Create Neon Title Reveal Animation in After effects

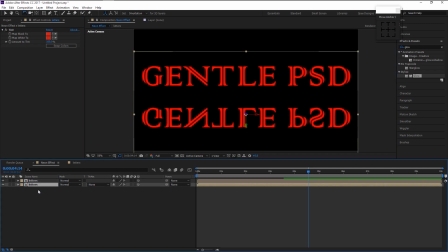480s
the duplicate top layer and place it below I will name it as reflection now
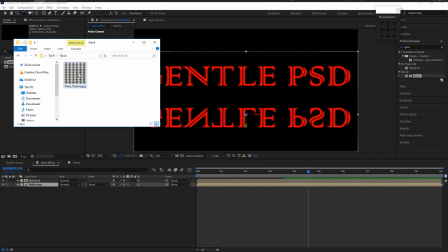488s
we will import our stock photo by dragging it to the timeline like this you can download this stock photo
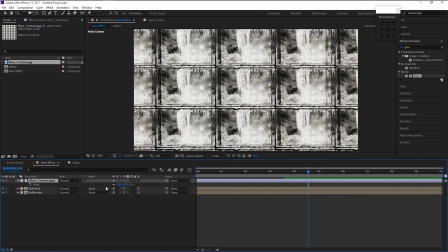496s
link is in the description press S on your keyboard to bring the size and change Change it to 50%
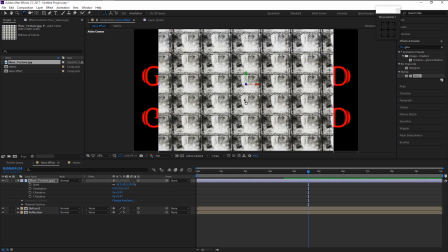503s
Enable 3D on our stock layer Rotate the layer like this using the rotating tool
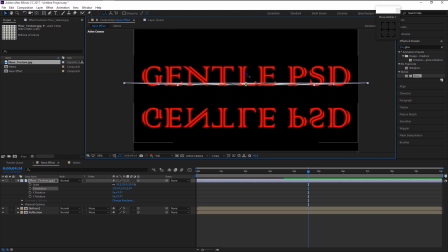513s
Place it like this
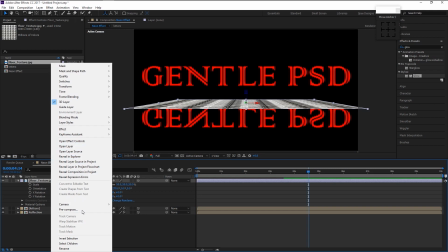519s
Now pre-compose the stock layer and select the move all attributes option I will name it as texture
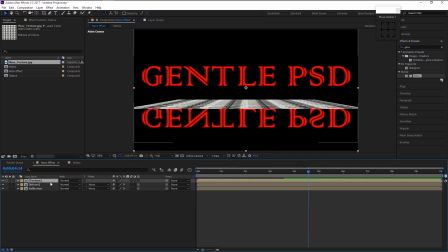528s
Double click on the texture layer and increase its size back to 100
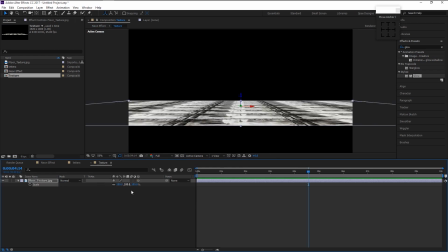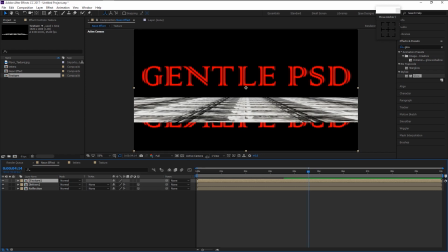539s
Make sure it's in the center. Enable 3D option on this pre-composed layer too. Now hide the texture layer by pressing this eye icon.
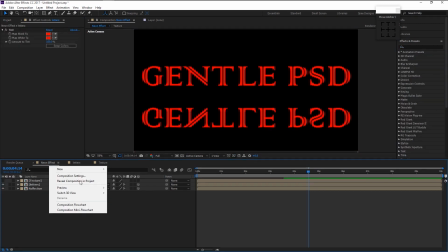553s
Now create a new adjustment layer.
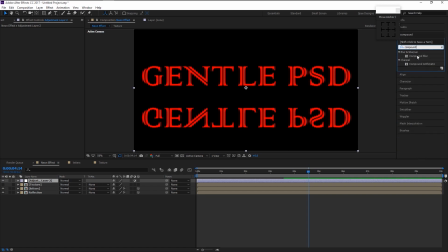559s
In the effects panel type in compound blur. Drag it onto our adjustment layer. Place the adjustment layer above the reflection layer like this. In the Compound Blur, change the Blur layer to our Stock layer which is Texture.
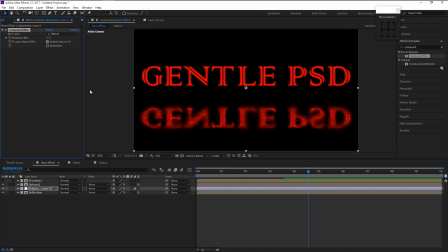575s
Now as you see, that we created this reflecting on a tile effect which is looking quite good. Enable 3D option. Create new 20mm camera.
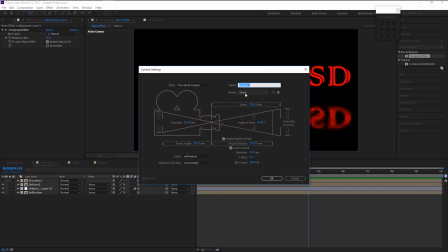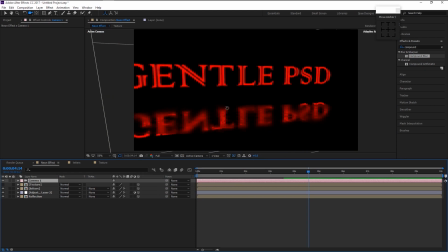591s
Now we can able to animate at different orientation. Select the Reflection layer.
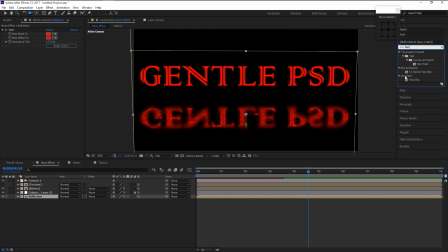609s
In the effect panel type in fast blur and drag it onto our reflection like this. Change the blur dimension to vertical. And increase the blurriness. It will give more depth to our animation.
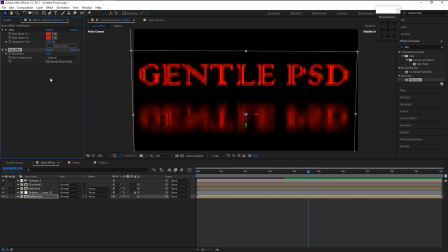Now let's play it. That looks absolutely stunning.
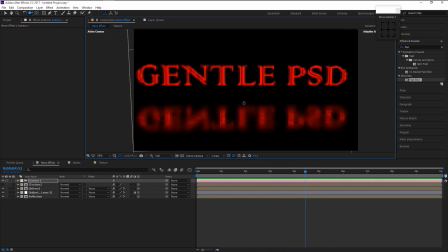648s
Now we can start animating the final part of this effect. Go to camera and camera options.
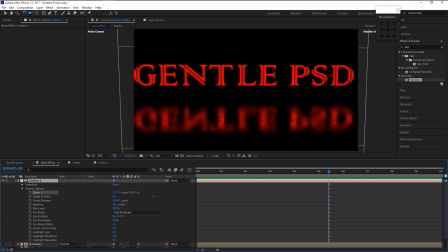663s
You can increase and decrease the zoom like this. That looks good. Place the time indicator at the beginning and keyframe the zoom.
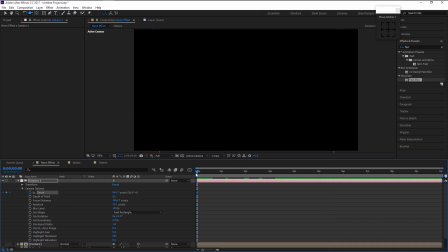681s
Take the indicator to 7 second. And increase the zoom like this. It will create the keyframe automatically.
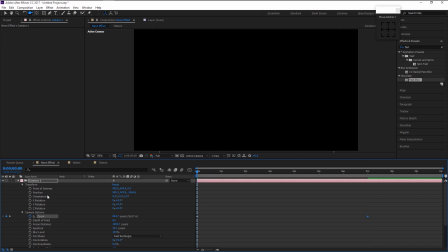700s
To give it more depth, place the indicator at the beginning and keyframe the point of interest and position like this. Place it at 7 seconds, and use the rotate tool, and rotate it slightly like this. It will create keyframe.